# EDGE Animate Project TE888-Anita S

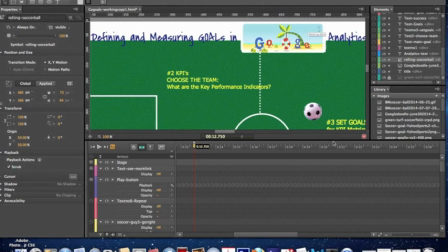One element a phrase I wanted to stand out, measuring success, I animated it to move from the right to the left across the stage in a contrasting black,
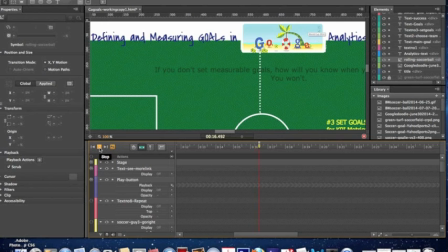and then I made it to fade out again, also using the opacity down to 0.
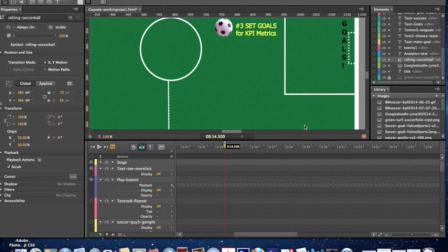After the text, I added the image elements of the goalie and the forwards, who appear and disappear quickly at steps 3, 5, and 7.
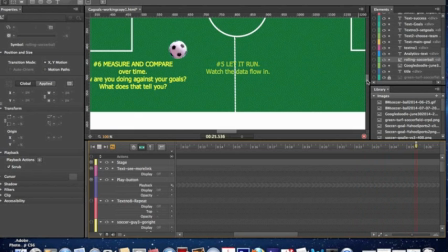Just as an added interest element. And this may have complicated the whole animation a bit much,
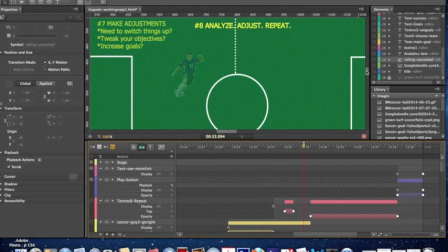but I decided to go with them instead of just cutting them for simplicity's sake. The goalie appears using display on and off keyframe and then moves quickly from left to right and bottom to top and disappears out at the back of the goal and off the stage.
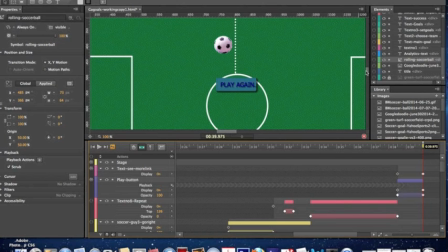And the forward at 5 moves from off the stage at the bottom, then to the left across the field and disappears, fading to 0 opacity. And I also added easing to many of these elements to change up their motions in and out.
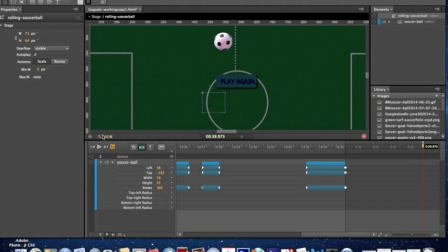The final and quite challenging element that added the visual motion to move the viewer around the circular pattern of the process is the animated soccer ball. This I converted to a symbol, hoping that would simplify the animating of it.
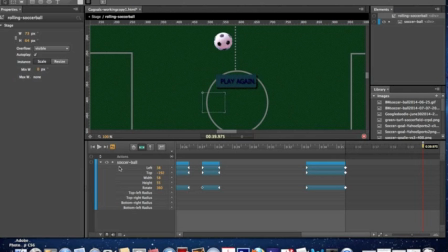I'm not sure it made much difference since it is a single element and not several elements pieced together. But the ball is animated using or moving over the XY grid in short timelines, and I added easing in and out with the bouncing effect.
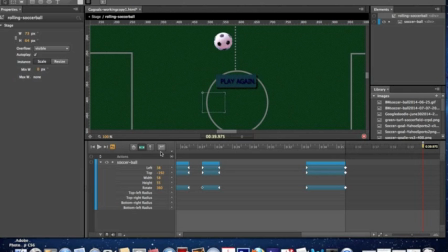And all the while, it uses the transform property to add rotation to it. Each movement is either 180 or 360 or 540 degrees.
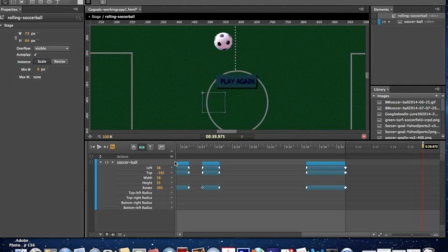That's depending on the distance and the quickness needed, which I think helps it have a more natural ball movement. This was really the most fun part of the piece overall,
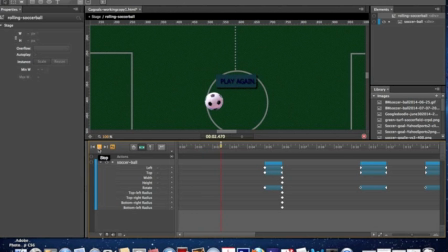and helps to move the whole process around in a circular pattern that I needed it to. The ball finally ends the animation back at the midline at 12 o'clock.
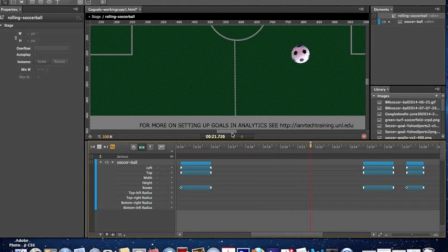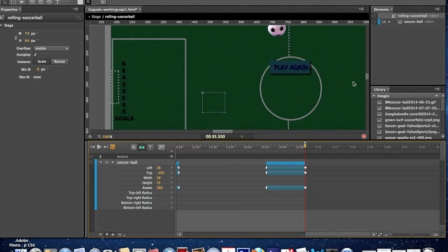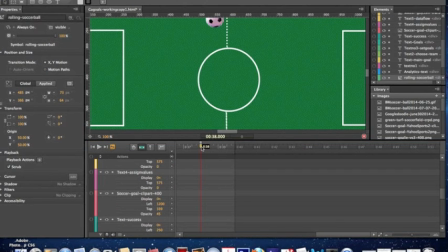The play again button fades in, as well as a text with link at the bottom of the screen, and a play button should refresh the page to run the animation again, but I can't figure out where the error in the open action code is since it doesn't work.
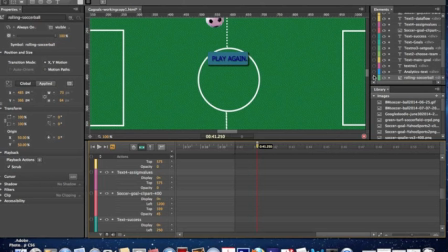If I had more time, I would fix that, and from the text link below
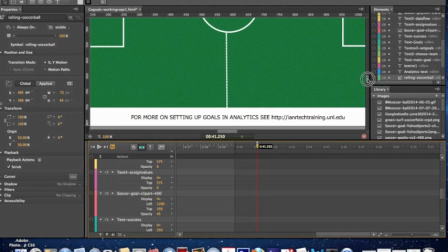I would take the viewer to a full tutorial on how to technically set up goals in a Google Analytics account.